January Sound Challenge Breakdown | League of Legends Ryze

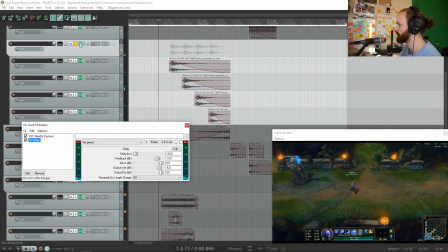I did 2 cool things here. Yeah, so this was actually, I'm really proud of this.
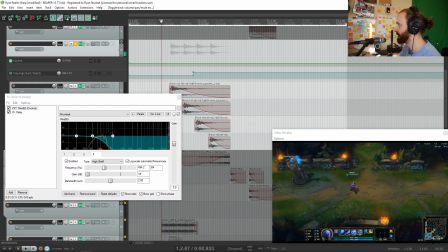You can see that I changed the low pass right here in the automation. And you can see in the animation, like right when that lightning streak the light streak from the top comes through,
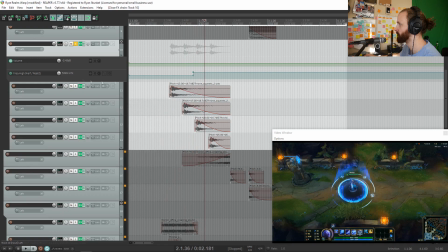I opened up the higher frequencies even more to kind of build that satisfaction a little bit more.
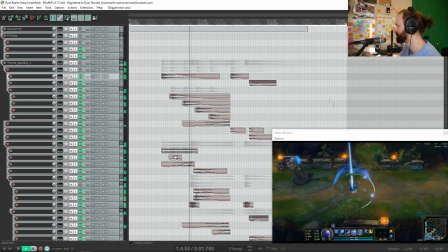You can see it happen live in the animation. And it just opens up the entire sound a little bit more.
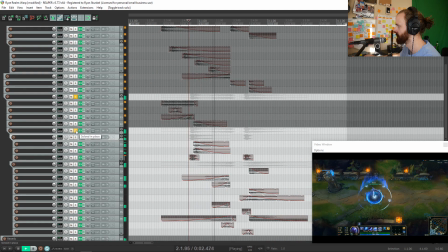Another thing that I added, this little bit of sound. I'm so happy with how that turned out.
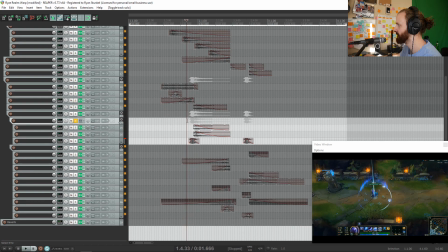This in particular. This here is just the lightning striking down.
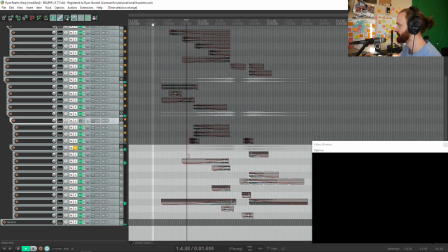And then this sound here is the rebuild up of the sound itself.
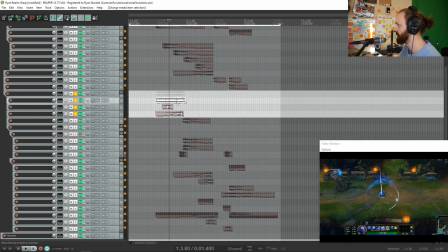And this is cool because this is just a sound that exists up until that light comes down.
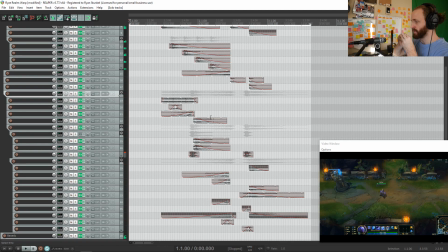But as soon as the portal starts to open up and the light comes down,
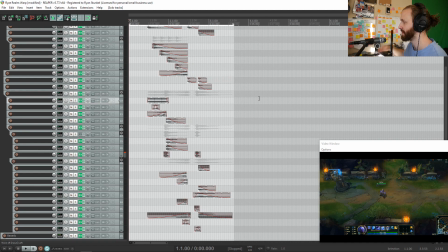a moment of chaos into a moment of clarity, and then comes back to life in the final teleport sound.
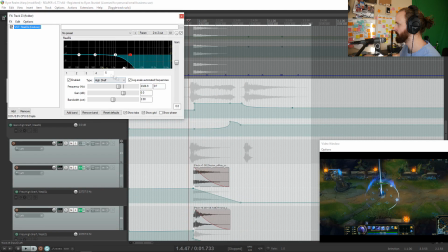I did some automation here for the EQ
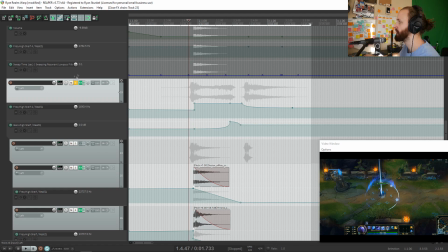on the high shelf to kind of emphasize the higher frequencies over time. I also did a lot of automation for pitch shifting.
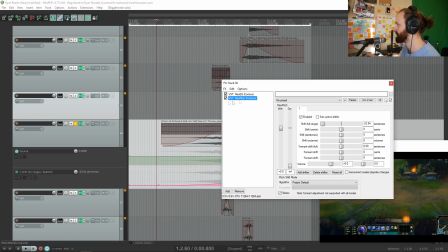Whereas if I were to cut this out, this is kind of just what it sounds like.
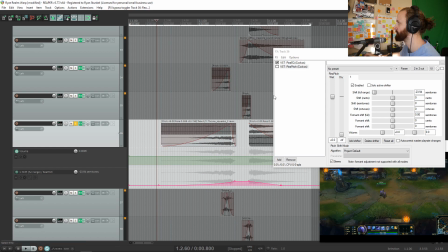I think I just stretched out a sample of one of the squeaks, and it creates a cool musical tone as a result.
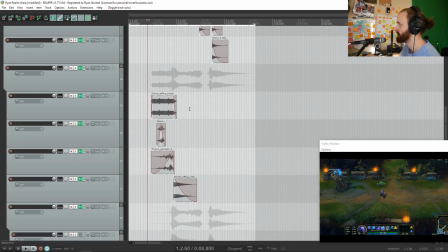I really liked the low frequencies in the sound. I think if I used anything too high-pitched, it would kind of overwhelm the sound, which is why I only kept it to these sounds here.
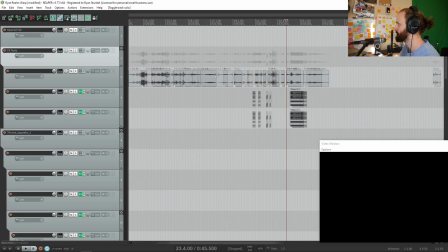I would take a random bit from one of these squeaking sounds, cut it, and then move it down onto one of these two distortion tracks,
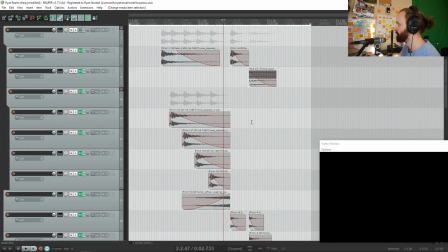and then I'd just try throwing it into a random spot to see what would happen and how it would sound. I knew that for a fact I was
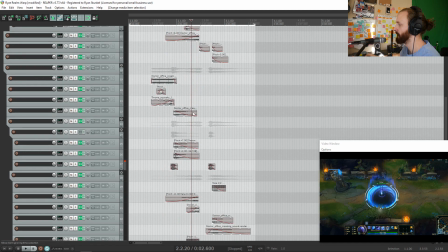going to use a sort of musical tone here for the sounds building up over time, but for the most part it's just like, okay, start of the sound, big impact, build up over time,
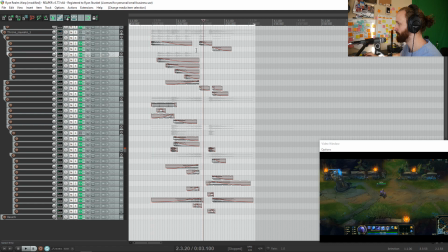and then have a little bit of a quiet bit, and then end with a big bang.
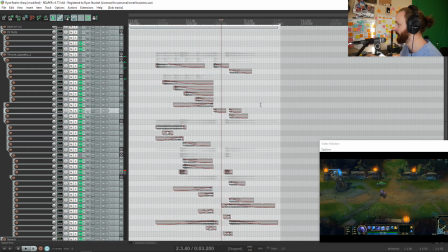But for the most part, I really just distorted the crap out of all of these sounds and just utilized those in the recordings.
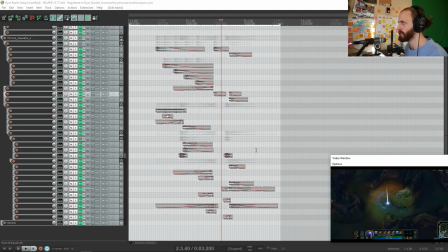And the noise from the distortion really did a good job of just filling out the frequency spectrum a lot more.
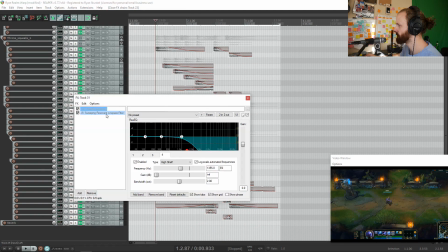That's kind of the overall structure of the sound. This sweeping resonant low pass filter is one of my favorite effects.
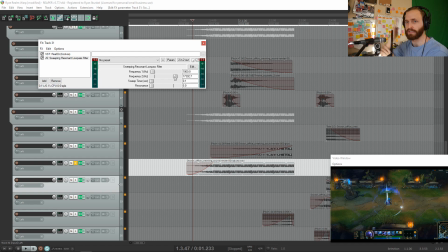And what it does is it just takes a low pass and it just raises and lowers it really fast automatically.
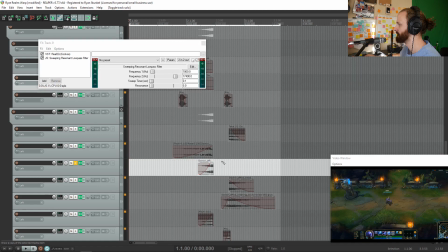With all the moving parts of the portal, recreating that swirling effect helps the emphasis of movement, I guess.
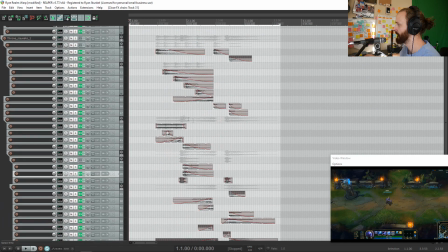So if something's constantly moving, using that sweeping resonant low pass filter, it's very useful.
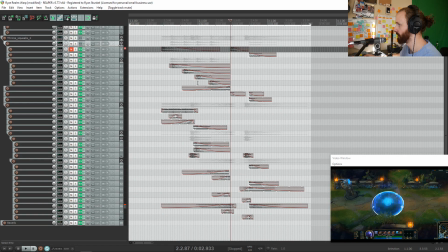All these are free plugins I used, by the way. The most important part of the sound was definitely the low end.
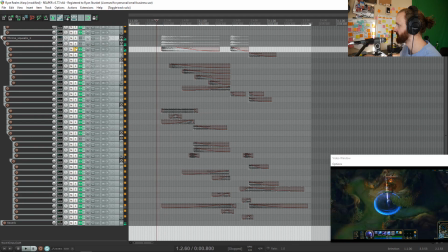Just does so much for the sound.
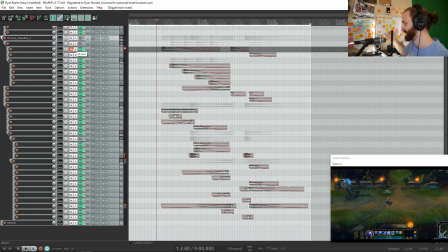You can hear how much it just fills out the sound when I add it in.
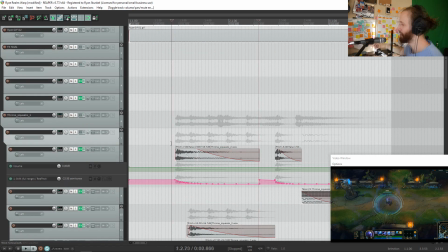And I think one of the tricks here is having a definable pitch for the bass. I feel like sounds that don't have a lot of movement and are too static, it just stands out a little bit too much. But if you're changing the pitch, then you're able to control it and help it move towards something instead of having it just be some random sound.
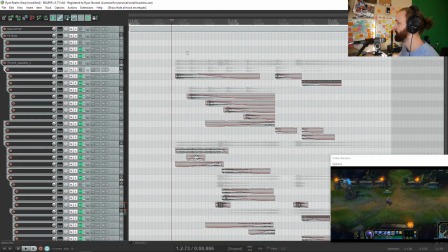The only exception to this in this sound, of course, is these musical elements.
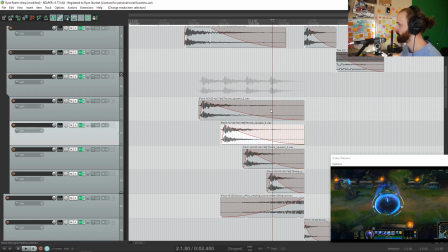All that I did is I just changed the pitch, and then I just figured out the distance and semitones to create a chord here.
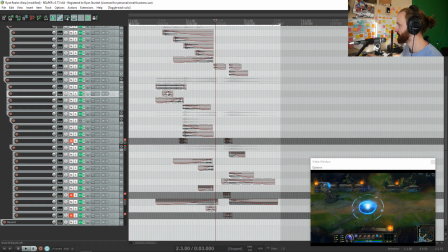And that's basically it. I think if I were to change anything, I'd probably add a little bit more high frequency content in the sound here.
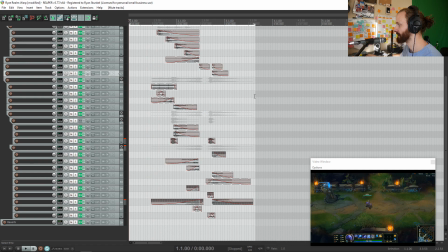Otherwise, I think it's all pretty good.
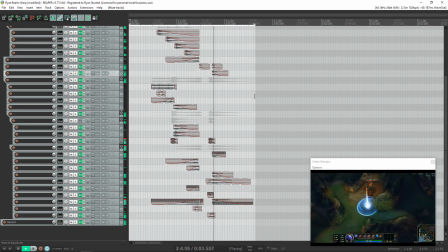Hi, I'm Austin, and here is the finished sound.
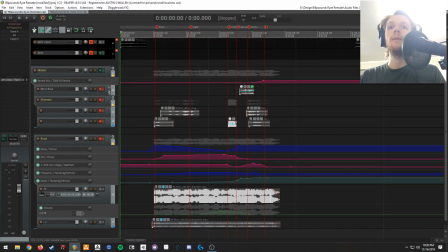The first effect that I built was the bed layer here.